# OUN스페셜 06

화면상으로는 화살이 콱 뱉히는 그런 장면이라든가 또 총에 맞는다든가 또는 저 포탄 속에서 폭탄이 포탄이 터지는 거. 저 이산에서 드라마에 있다가 먼저 정조를 이산을 암살하기 위해서 그 이 자객들이
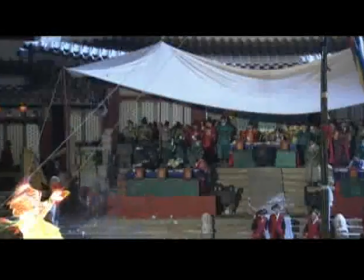[25:52]
와서 포탄 터뜨리는 장면도 나오고 그랬습니다만 실제적으로 무슨 저 이
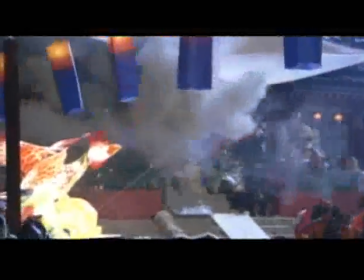[25:58]
화약과 다이너마이트를 아주 소량을 집어넣을 때
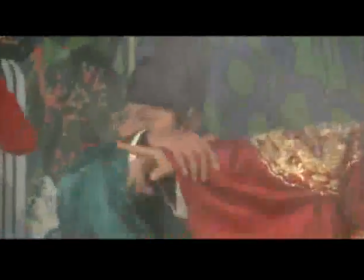[26:02]
효과는 크게 위해서 무슨 세멘트라든가 밀가루라든지 아니면 기타 여러 가지 효과적으로 풍성하게 보일 수 있는 불꽃 뭐 이런 것들 많이 해서 화면 효과로는 엄청나게 큰 효과가 나오고 실제적으로는 별 위험하지 않게끔 만드는 것이 바로 특수효과 담당자들의 일입니다.
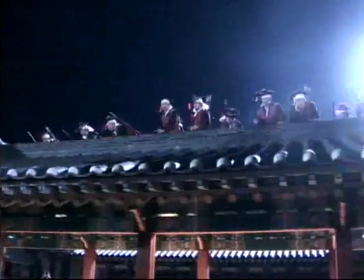[26:22] 그러시면 됩니다. 알았죠? 네! 해볼게요. 준비.
생명을 담보로 촬영에 임하는 무술 연기자들.
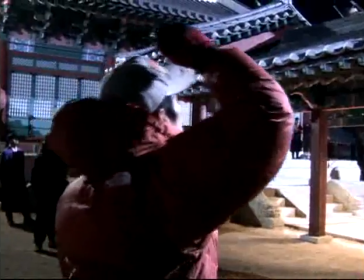[26:28] 액션!
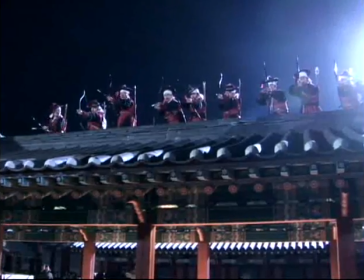[26:31] 오케이, 비슷했습니다. 큐!
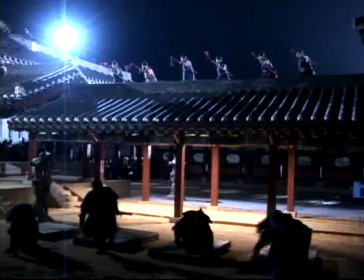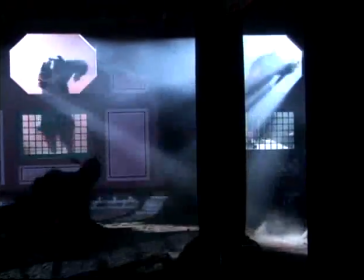[26:40]
늘 위험한 상황에 노출되어 있으면서도 날렵한 동작으로 시원시원한 액션을 선보인다.
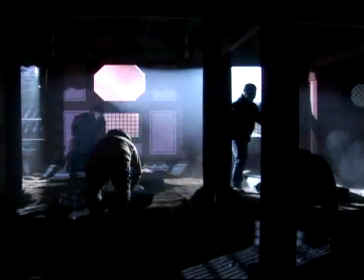[26:49]
끊임없는 훈련을 거듭한 결과이다.
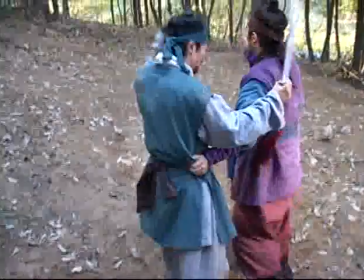[26:55]
땅이 경사지고 평탄하지 않아 액션 연기를 하기가 수월하지 않은 산속.
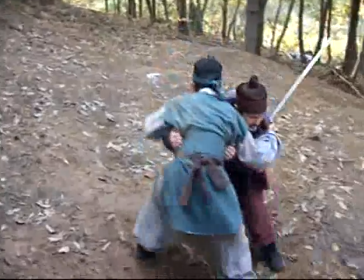[27:01]
크고 작은 부상으로 영광의 상처가 발생하기 마련이다.
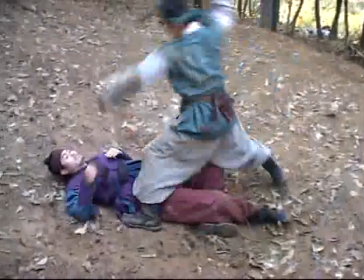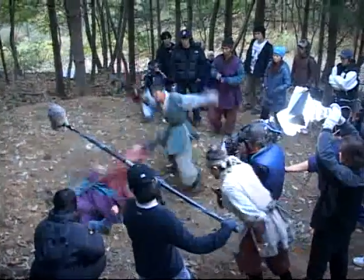[27:13]
하지만 무술 연기자들의 몸을 사리지 않는 투혼으로 우리나라 액션과 스턴트의 기량이 진일보하고 있다.
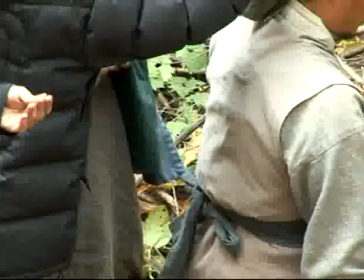[27:23]
특수 효과는 무술 장면에서 빼놓을 수 없다.
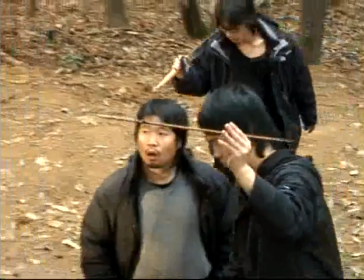[27:27]
적절하게 사용된 특수 효과로 액션 장면은 더욱 실감나고 흥미진진하게 펼쳐진다.
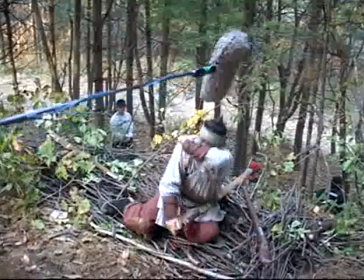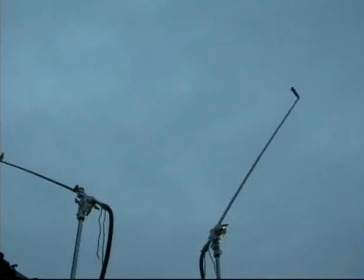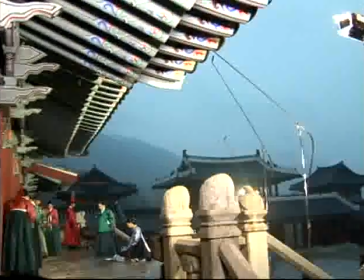[27:43]
폭우가 쏟아지는 장면을 위해 살수차가 동원되었다. 극중 인물의 절박한 심정을 극대화하기 위해서다.
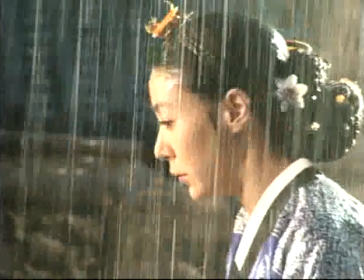[27:53]
날씨는 야외 촬영의 큰 변수이지만 인위적으로 만들어낸 다양한 자연현상은 드라마의 분위기를 한껏 고조시킨다.
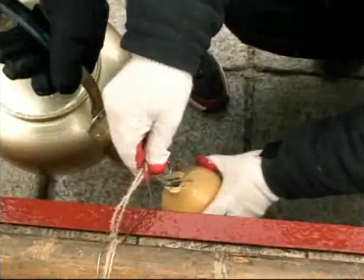[28:07]
특수효과는 시청자들에게 풍부한 볼거리를 제공하며 드라마의 재미를 한층 더한다.
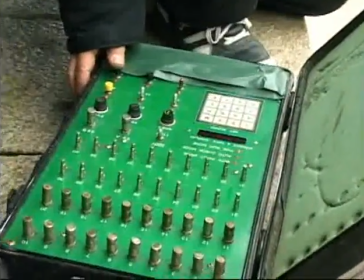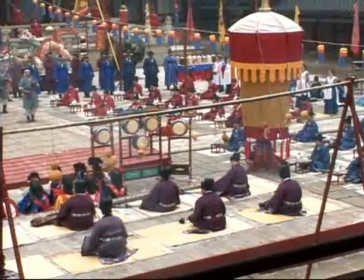[28:22]
각종 자연현상부터 폭파 장면을 사실감 넘치게 재현해내는 특수효과팀.
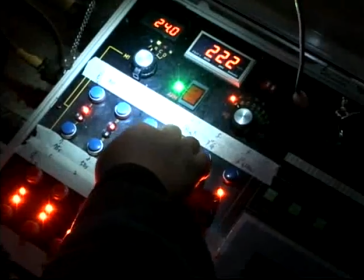[28:31]
상황과 장면을 효과적으로 연출하기 위해 절묘한 타이밍은 무엇보다 중요하다.
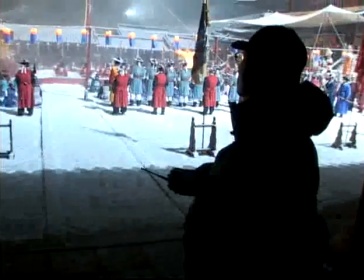그래픽만으로도 만들 수 효과를 나타낼 수 있겠습니다만은 실제적으로 불이 나고 터지고 그런 실제적인 상황이 있어야지만 뒤에서 그래픽으로 더 보완을 할 수 있지 실제적인 상황이 없이 그래픽만으로 보완하면은 어떤 작품의 사실감이 좀 떨어지리라고 생각해서 특수효과는 드라마에서 앞으로도 영원히 빼놓을 수 없는 중요한 분야가 아닌가 그렇게 생각합니다.
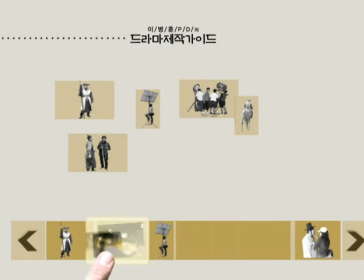스튜디오 제작은 크게 부조와 스튜디오로 나누게 됩니다.